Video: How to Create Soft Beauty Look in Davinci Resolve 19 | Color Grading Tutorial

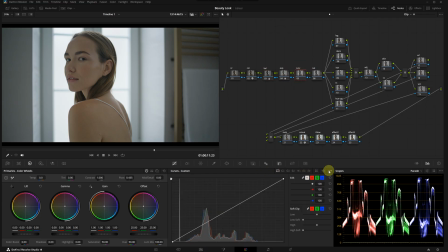260s
First, I'm enabling editable splines. I'm going to drag the second point that appears after selecting the upper point and extend it upwards.
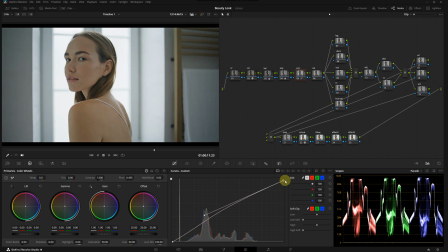270s
Then I will slightly lower the top point down. Let's do the same for the shadow points. Actually, I don't want to reduce it too much because it affects the image's exposure. This is before and this is after. I think it looks better this way.
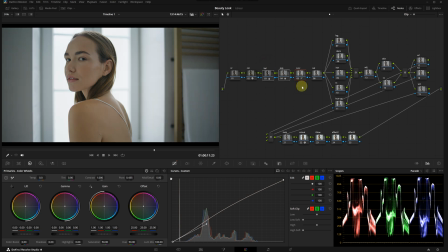285s
So far, we can see the change only with these three nodes, and the result looks pretty good. Now let's boost the saturation slightly. I'm selecting the saturation node and going to the HDR panel. The global wheel in this panel works very well for saturation. I will increase it a bit.
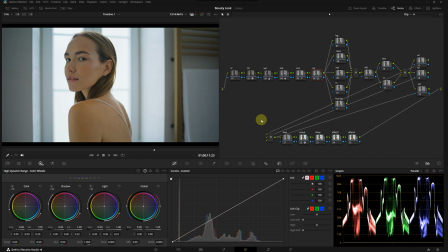301s
This level looks fine. Checking before and after. It seems ideal for now, as I don't want the colors to pop too much. Okay, we are done with our primary adjustments. Next, we are going to use this secondary note. I want to start with the color contrast note to create a slight color separation. This is what I've named it, but you can call it something entirely different.
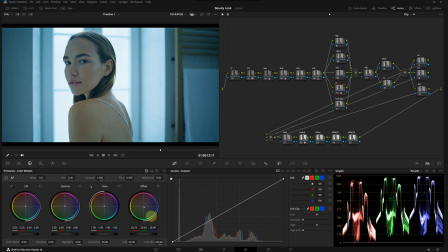324s
In the primaries panel, I'm gonna pull the offset towards the blue region while keeping an eye on the skin tone. Then I will use the gamma wheel to pull the midtones towards the warm region. This is before and this is after. We have given the image a different look, but it's become slightly cooler.
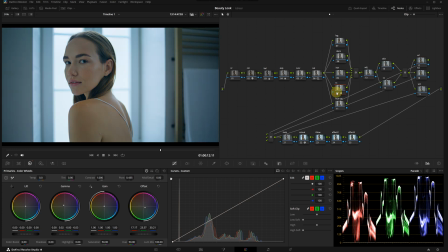343s
Maybe we can adjust the offset a bit more. Let's check again. Yeah, since there is not a significant change in the skin tone, I would like to proceed this way for now. Okay, I'm selecting the log wheels node and go to the log wheels in the primaries panel. Here I'm going to pull the midtones and highlights towards the yellow-orange region.
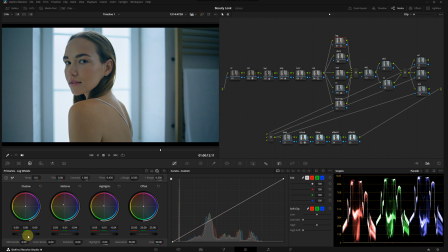361s
For the shadows, I'm looking at her hair. I think reducing the level of shadows will actually be a good idea. In response, I will slightly increase the midtones. This is before and this is after. I think our image has gained a bit more vibrancy, but the blue tones are still dominant,
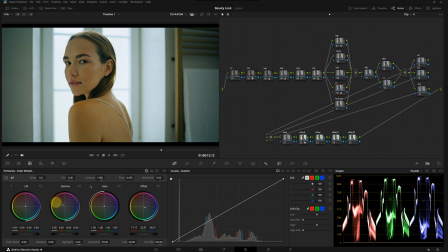378s
so I will go back to the color contrast node and tweak gamma a bit more. This version looks so much better now. After the secondaries, we have reached this point. From now on, I will correct the model's skin tone and bring the model forward slightly using windows. But before doing that, I want to apply the only effect we are going to use, the glow effect, because it will slightly change the light levels of the image.
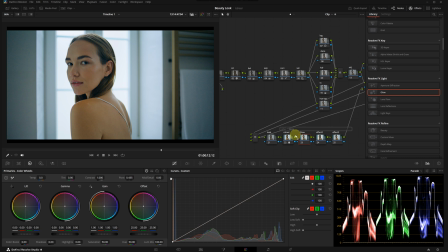403s
I'm selecting the glow node, then drag it from the effects library onto the node.
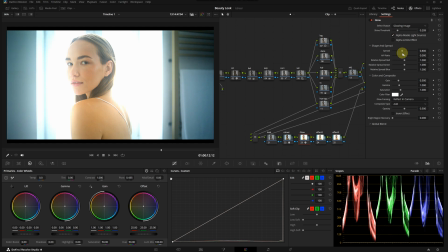408s
I'm going to lower the shine threshold, increase the spread, and set the composite type to soft light.
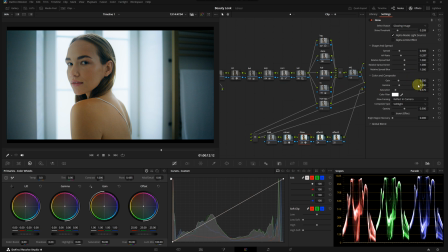415s
I'm also reducing saturation so it doesn't affect the colors. Then I will adjust the light levels using the gamma and gain sliders. And finally, I will lower the intensity of the effect using global blend.
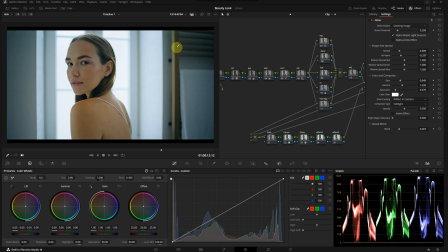428s
This is before and this is after. This effect really helps us achieve that glowy beauty look that we are aiming for.
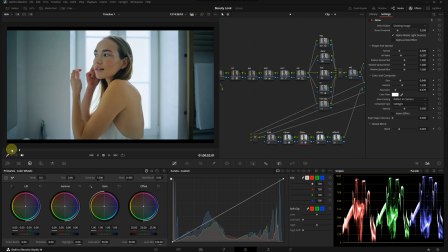437s
Okay, I'm looking at the image. From the beginning, I would say we are progressing pretty well. Let's move on to the adjust node. I'm not going to make major changes here, but I will adjust something essential for the beauty look.
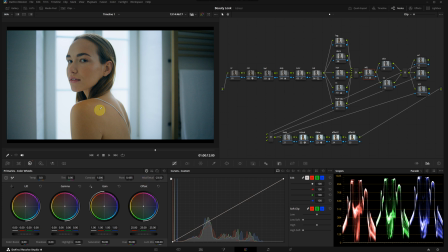449s
I'm going to slightly lower the midtone detail in the primaries panel. Let's take a closer look.
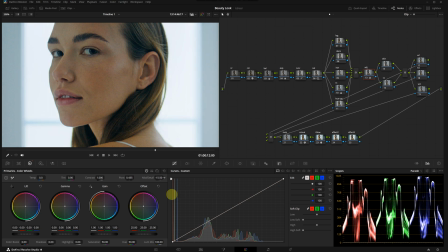456s
As you can see, increasing this emphasizes all the details on the model's face, while lowering it creates a softer transition. Overall, it's not very noticeable, but it significantly contributes to the final look.
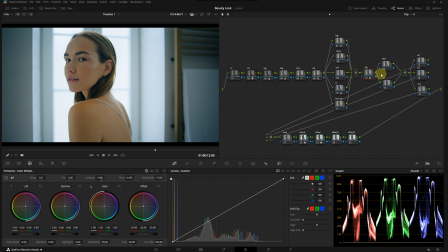469s
Okay, right now I think our image feels slightly oversaturated, so I'm going to select the density node and going to the saturation versus luminance tab in the curves panel.
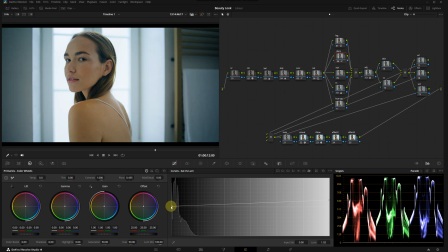481s
I will slightly raise the highlights and the shadow points here. Let's see the before and after. Yeah, this is much better. Now we can begin working on the skin tone. First, let's switch to the vector scope from the scopes menu.
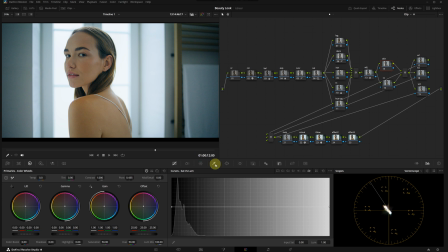494s
The skin tone should align with this line. I will click on the qualifier menu and select any spot on the model's skin.
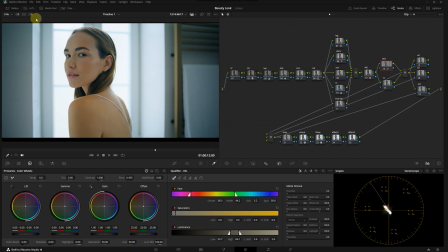502s
To see what we are selecting, I will click the highlight icon above the viewer.